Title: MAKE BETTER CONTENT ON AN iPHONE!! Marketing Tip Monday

Hey, I'm Sam. I'm the owner of Coastal Films, and for this week's Marketing Tip Monday, we're going to show you a few quick, super helpful tips to make great videos right on your cell phone. Because you don't always need a big professional setup like this to make great video content to connect with your audience.
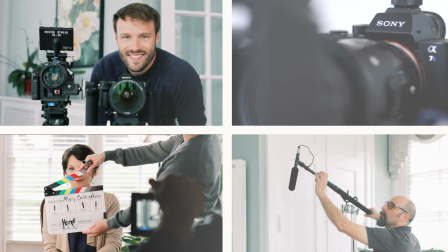I've been waiting for somebody just like All right,
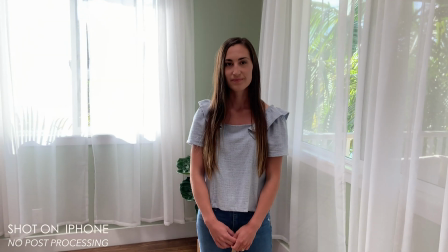so this is a super common lighting situation that you'll frequently encounter, whether at your home or place of business and you want to make a quick video.
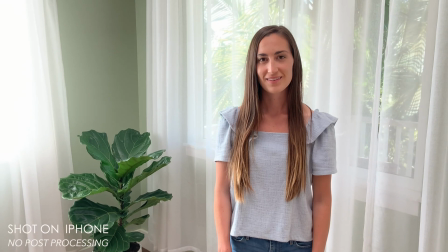Oftentimes, we're battling window light. You want the lighting to look nice and even on your subject's face, but you don't want it to look bright behind them or too bright on them.
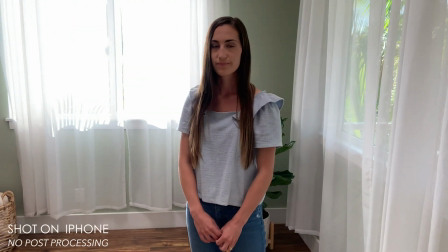So let's try to balance this out as well as we can. So if your subject is right in front of the window, what's going to happen is they're going to look dark and silhouetted.
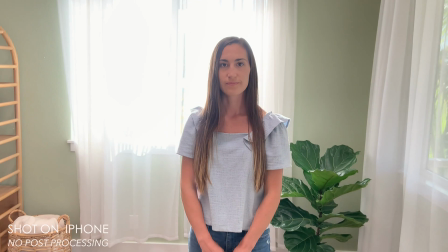And if you try to brighten up for them, the window's going to look really blown out and your shot's going to look washed out and just not the most pleasing that it could look.
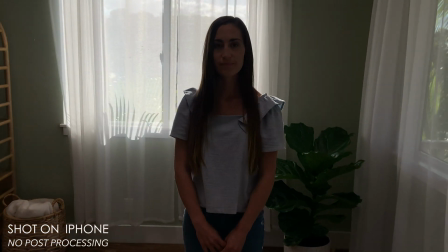And then if you darken it up for the window, they're going to be quite dark. So let's actually take advantage of that window and use it as front light.
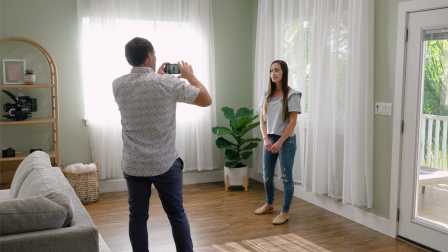All right, so if we move her over this way, we can take advantage of some of that nice window lighting hitting your face.
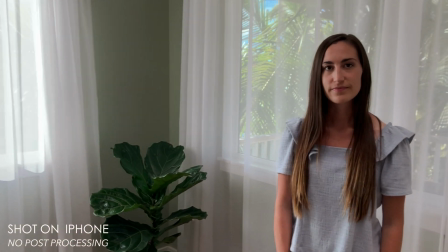And now since the bright window isn't such a prominent part of the shot,
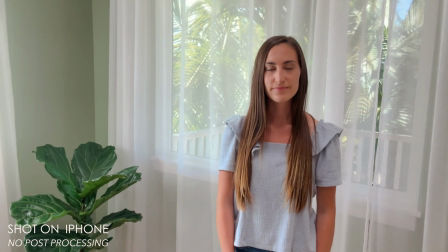we can actually brighten up the exposure on our phone just a little bit to capture some nice, even lighting on our subject's face.
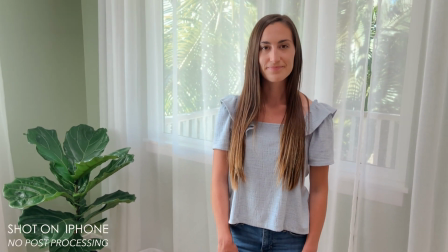Now the shot looks lively and pleasing, and if Meredith was going to give a presentation, it would look a little bit like this.
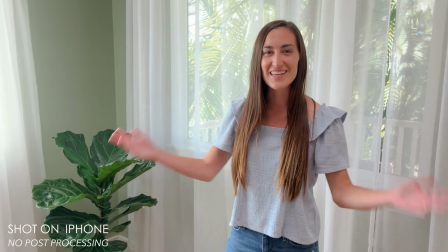Hello, welcome to our place of business. Thank you for being loyal customers.
Beautiful.
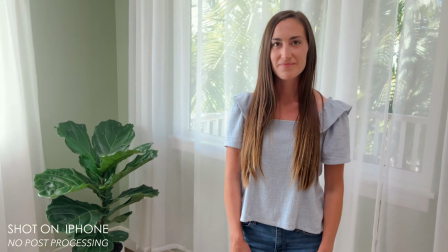All right, so that's a great, quick, simple way to kind of get you starting to think about how to make the most of your lighting situation indoors.
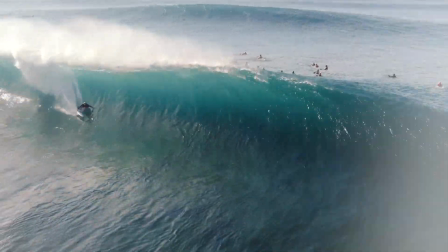And now we'll head outside just so you can see what it would look like if you wanted to film your video in a little bit more natural setting and take advantage of some of that beautiful outdoor sunlight.
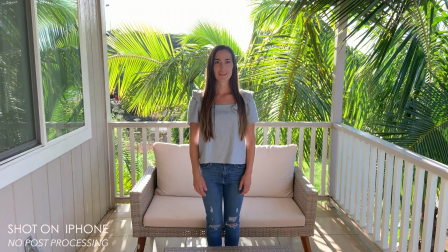All right, so here's a pretty typical outdoor scene you might encounter here in Hawaii.
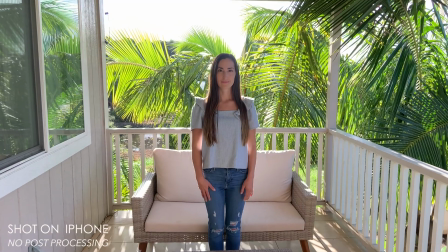So right off the bat, you see we encounter some of the same challenges as we had inside.
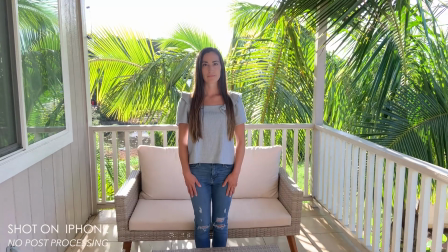So in order to make our subject's face reasonably bright, it's pretty bright behind her.
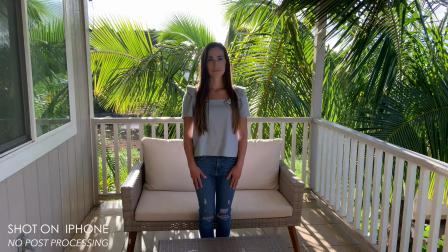So we can work with the angles here just a little bit and get a really nice shot.
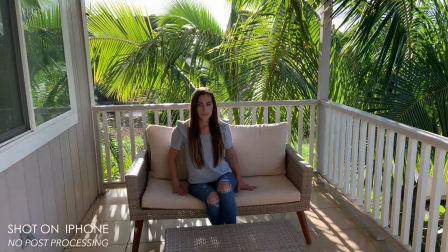So let's have her go ahead and sit down. And then one thing to think about is whether it's an overhang or palm trees,
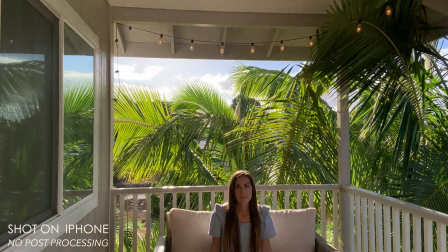anything like that that you can work with the angles so you don't see just bright sky, sunshine behind them is very helpful.
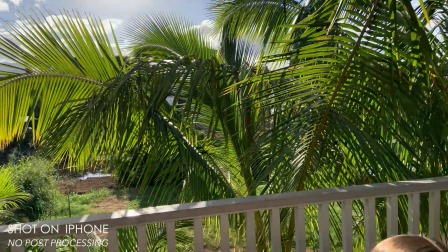So you can see the sun is kind of just outside over there. So kind of angling down helps break up some of that light, and the palm trees help a lot with that.
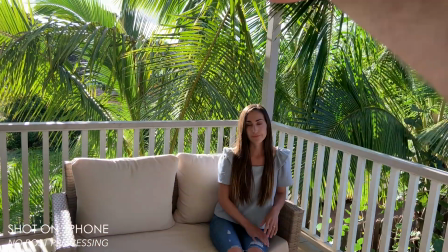So let's go ahead and actually, Meredith, sit in the corner of the shot there. We'll get some of the sun to hit the front of your face just a little bit, and then we'll rotate the camera.
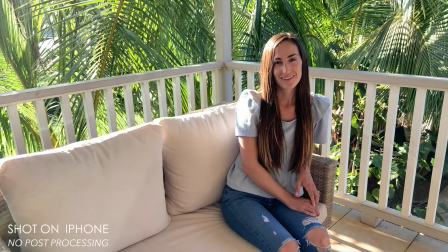And I'd say that's actually a pretty nice looking shot. It's a little bit bright, but it is outside and it's sunny, and this is Hawaii, so that's a nice kind of charming look.
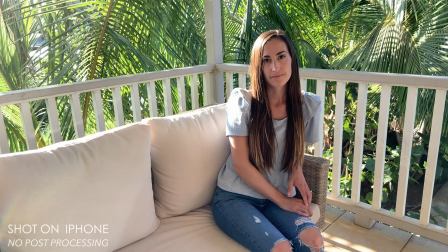We have the palm trees and just kind of a nice scene. We have an interesting background,
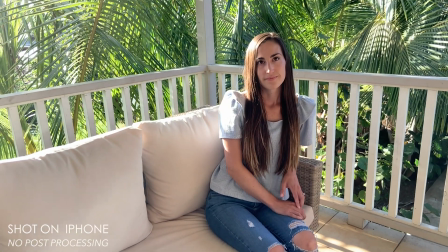and we have pleasing light that's not either too bright and blown out, and it's also not flat and dull.
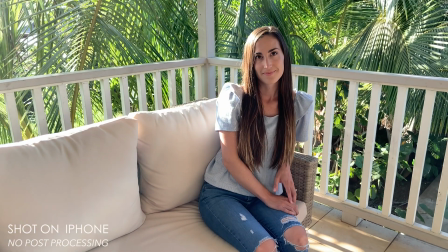So that's kind of a nice in-between. And then Meredith, if you were going to give a talk, go ahead and just let us see what that would look like.
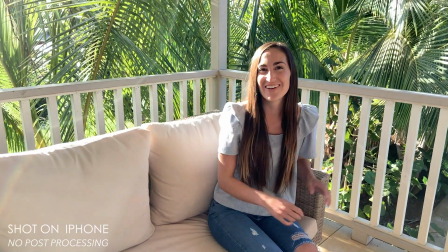Hello, welcome to our business. Thank you for being loyal customers.
All right, that's pretty good.
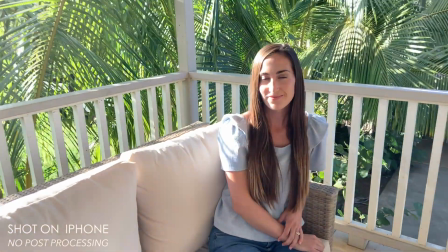You can see the light does get a little bit bright on her face, so you can see if we turn too much towards the sun, it gets really bright.
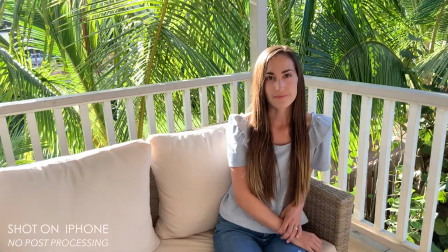So we can kind of move this way and make sure we don't get too much hitting her face directly,
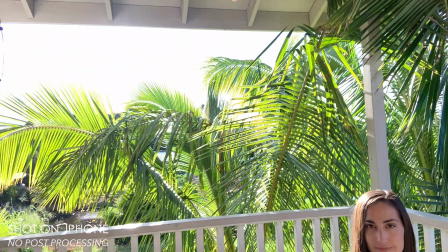and use that sun kind of at a 45-degree angle to the back of her.
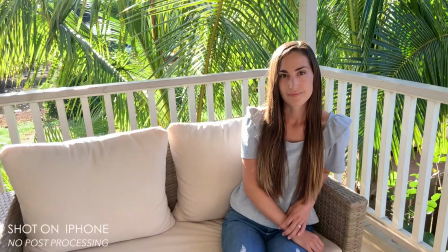So it's kind of a nice background light, but it's not hitting the front of her face, blowing it out like that.
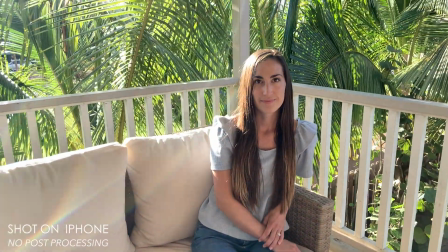So we just rotate there. And then another thing I like to think about, I'm kind of picky, but I try not to have like a pole sticking out of the back of someone's head or a plant or something like that.
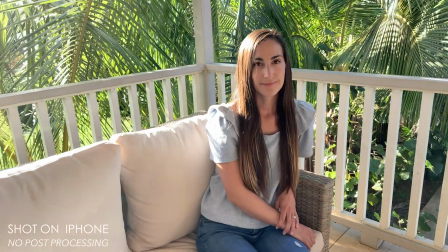So you can kind of move around back and forth depending on what your scene is, and just try to play around with it so you can get kind of the best shot.
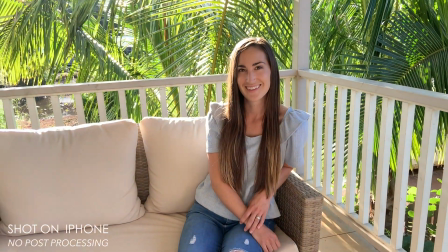All right, so let's say we like this shot. Meredith, one more time, show us what that would look like.
Hello, welcome to our place of business.
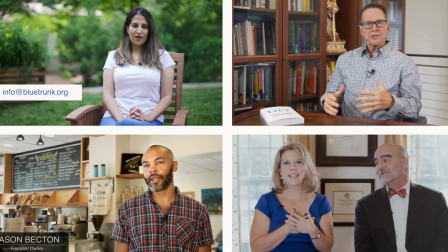Thank you for being loyal customers.
All right, thank you so much for checking out this week's Marketing Tip Monday.
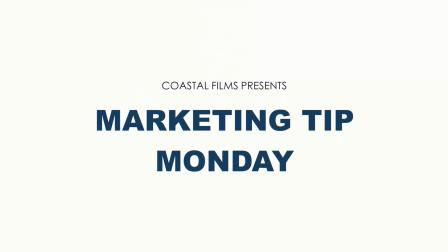I hope that gave you some things to think about to make the best possible in-house video content with what you have available.
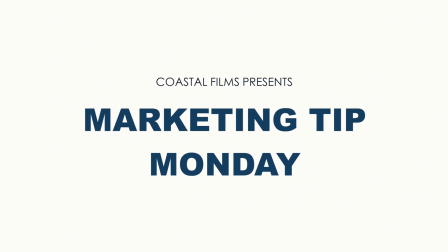Check in next week. We'll be back with more tips. Have a great week.